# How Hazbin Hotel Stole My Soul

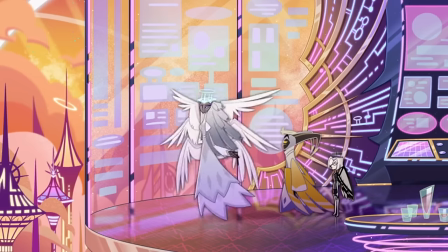(8:17)
As Sarah shuts down discussion on how Heaven's hypocritical system denies the fact that Angel Dust is trying to become a better person,
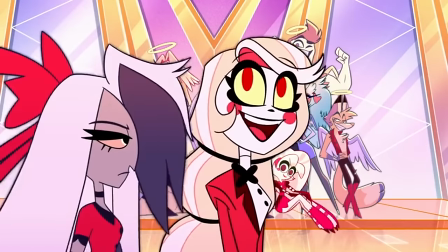(8:25)
Emily begins to sing about how they're turning a blind eye to someone who is doing exactly what they say someone should do.
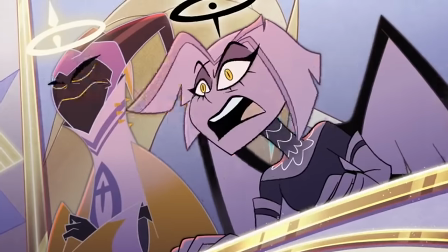(8:31)
It escalates with Charlie standing up to Sarah, Adam and Lute antagonizing her and accidentally revealing the extermination to the people of Heaven,
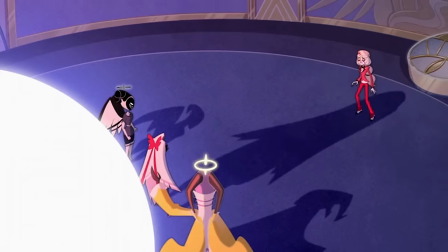(8:39)
and ends with the reveal of Vaggy being an angel in a devastating moment that lives Renfri in my head.
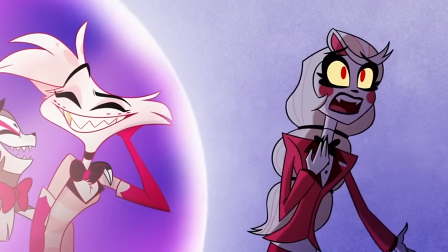(8:45)
This song manages to hit so many beats and effectively communicate them,
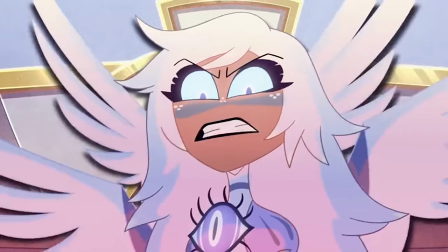(8:49)
in the process creating one of the best moments of the entire show, and one of my favorite moments from… anything, really.
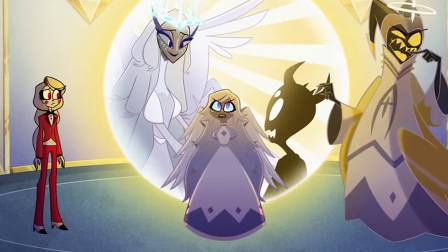(8:56)
Charlie and Emily's duet as they read Heaven for Filth is just one of my favorite things ever.
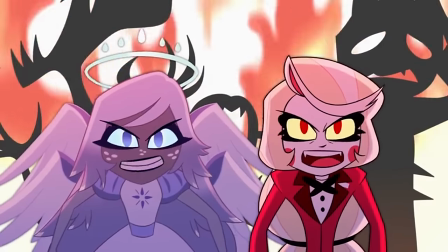(9:01)
I love this.
When you make the wretched suffer just to kill them again!
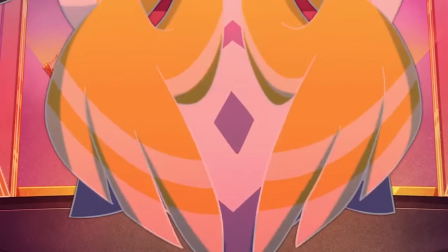(9:06)
Now this is how you advance the plot through your music, baking your character development, plot points, and conflicts into an engaging, memorable number.
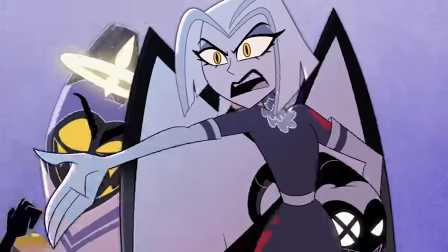(9:15)
Also, the fact it does this while being a technical reprise of Hell is Forever, masterful chef's kiss, 11 out of 10.
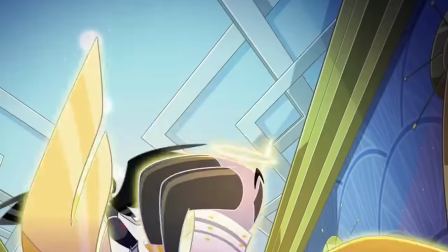(9:22)
Thank you everyone who created this for me to obsess over. And speaking of Hell is Forever, excellent villain number.
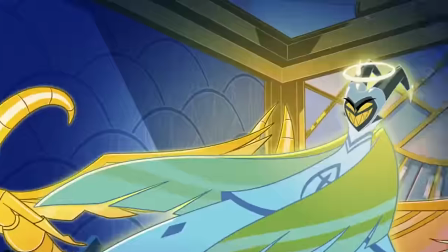(9:29) Hell is forever, whether you like it or not, had their chance to behave better, now they boil in the pot.
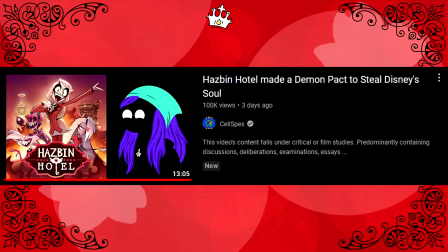(9:35)
I watched Cell Specs' review shortly before writing this and recording it, and I felt seen by so many of her points and critiques, highly recommend it.
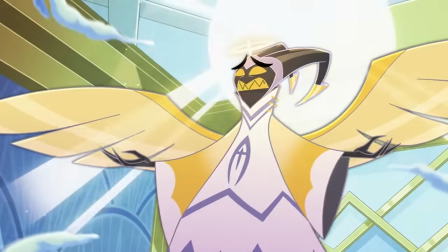(9:43)
But I am with her in the fact that this is the best villain song since the Disney Renaissance. King Magnifico could fucking never.
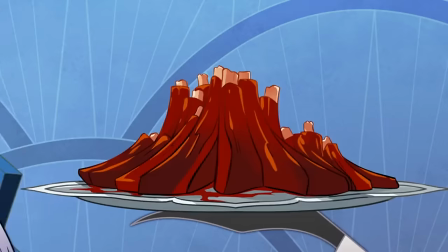(9:49)
Adam is a terrible man, but that's what makes him such a compelling character as a villain.
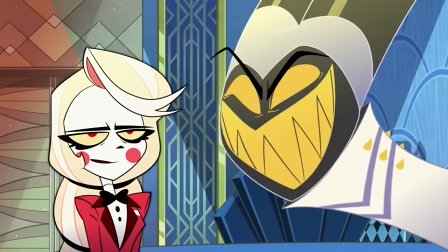(9:54)
He's misogynistic, cruel, hypocritical, the list goes on. He's basically every shiny man who benefits from oppressive systems,
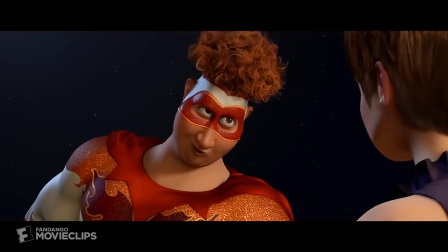(10:02)
believing his very existence makes him more worthy of praise and power, and gives him the right to be monstrous to people he views as inherently lesser.
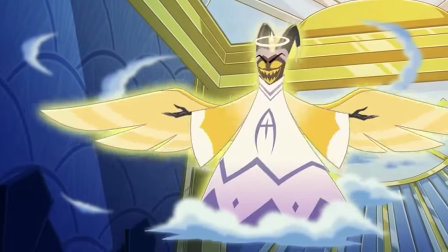(10:10)
That's reflected in his number, backed by Heaven's hypocritical, unjust system. It's what enables him to have one of the best numbers in the entire show,
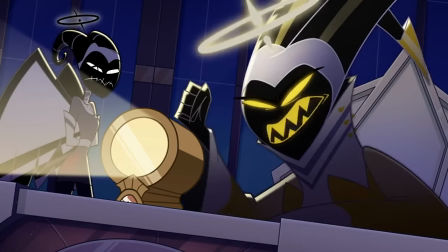(10:19)
the guitar riffs matching his screeches of how he looks forward to slaughtering sinners he sees as inferior to himself,
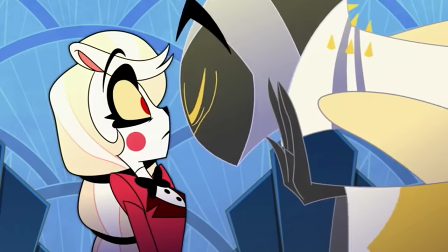(10:26)
and reflecting his disrespect towards the princess of a realm that he disdains.
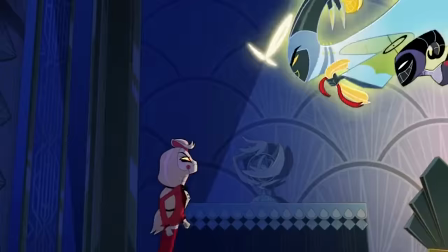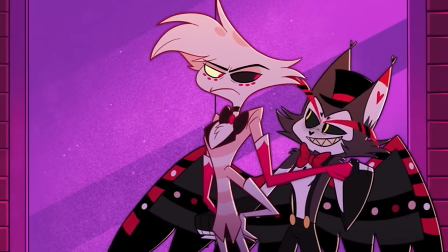(10:38)
Another favorite is definitely Loser Baby, for both myself and the fandom as a whole.
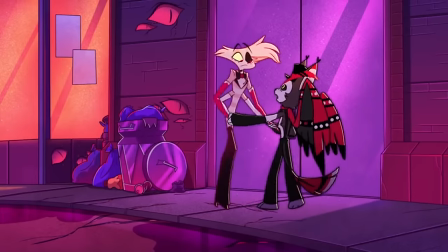(10:43)
Having Husk meet Angel Dust where he is in a low, vulnerable moment,
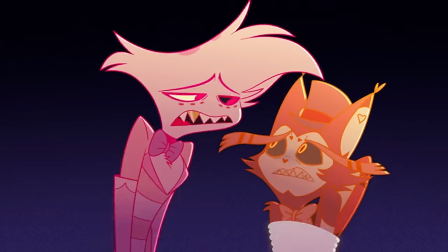(10:48)
seeing these two let down their guards to commiserate absolutely warms my heart.
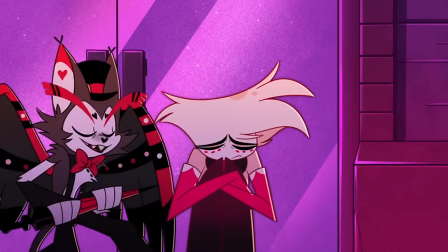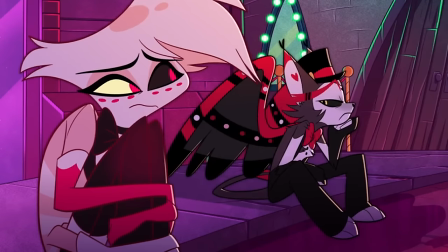(10:58)
Sometimes you don't want to hear someone say that it'll get better or to crowbar in a silver lining.
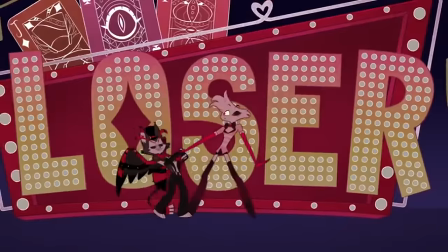(11:03)
You just want validation that a situation sucks or is unfair, and to know that you aren't alone in that awful place.
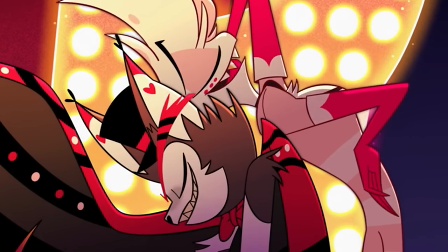(11:10)
To have somebody sit there in the darkness with you to talk some shit. and respectless.
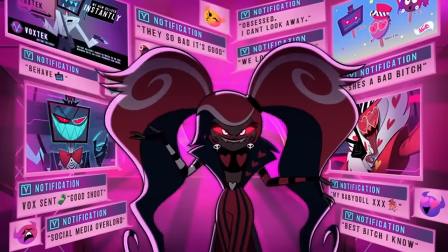(11:19)
I was not expecting to love this one as much as I did,
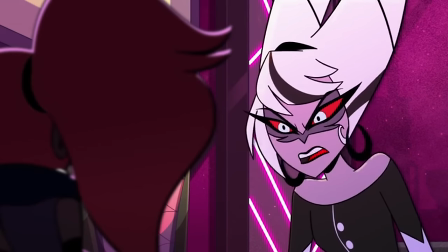(11:25)
mostly because it's between two members of the supporting cast, which I have some thoughts on that we'll get to later.
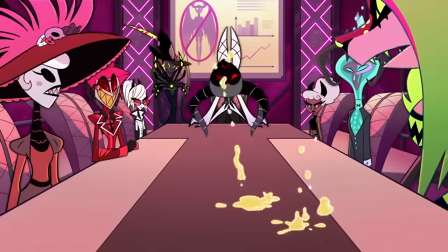(11:31)
But it is an absolute earworm made better by Velvet and Carmilla's gorgeous voices.
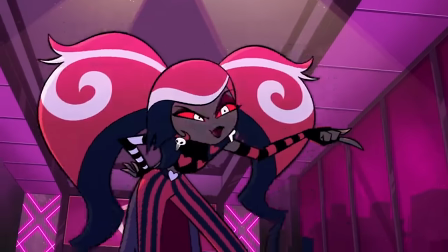(11:36)
Especially love the use of Spanish guitar for Carmilla's numbers, I assume to pair with her Latina coding.
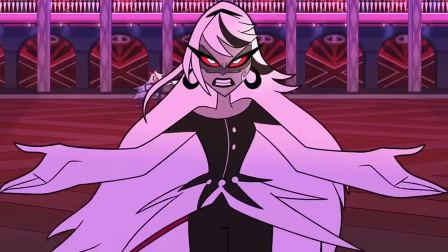(11:46)
You put Spanish guitar in anything, and I'm fucking sold. The way the song has Velvet confront Carmilla about the dead angel,
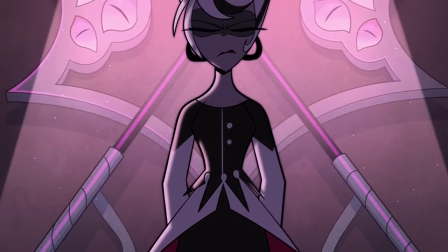(11:53)
poking and prodding her into the reaction that Velvet needs to confirm what she wants to know, is the height of using a song to emphasize conflict.
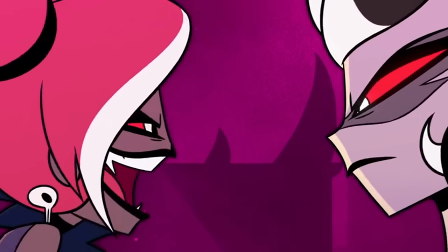(12:02) That was
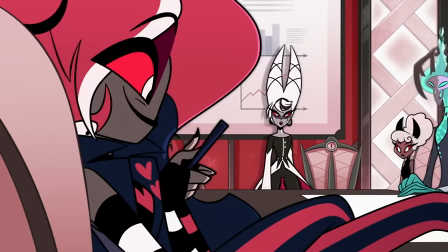(12:08) a productive meeting.
Even if I feel these characters were not handled in the best way in terms of story structure, their duet is by far one of my favorite songs from the show.
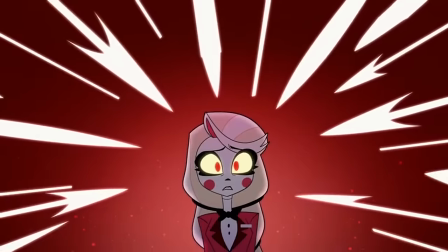(12:17)
And more than anything, oh my god.
Looks like the apple doesn't fall far.
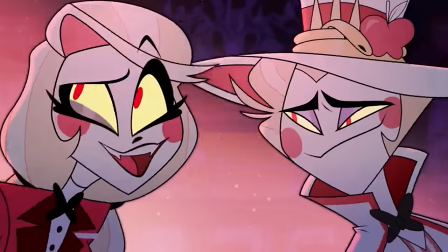(12:25) Took you a while.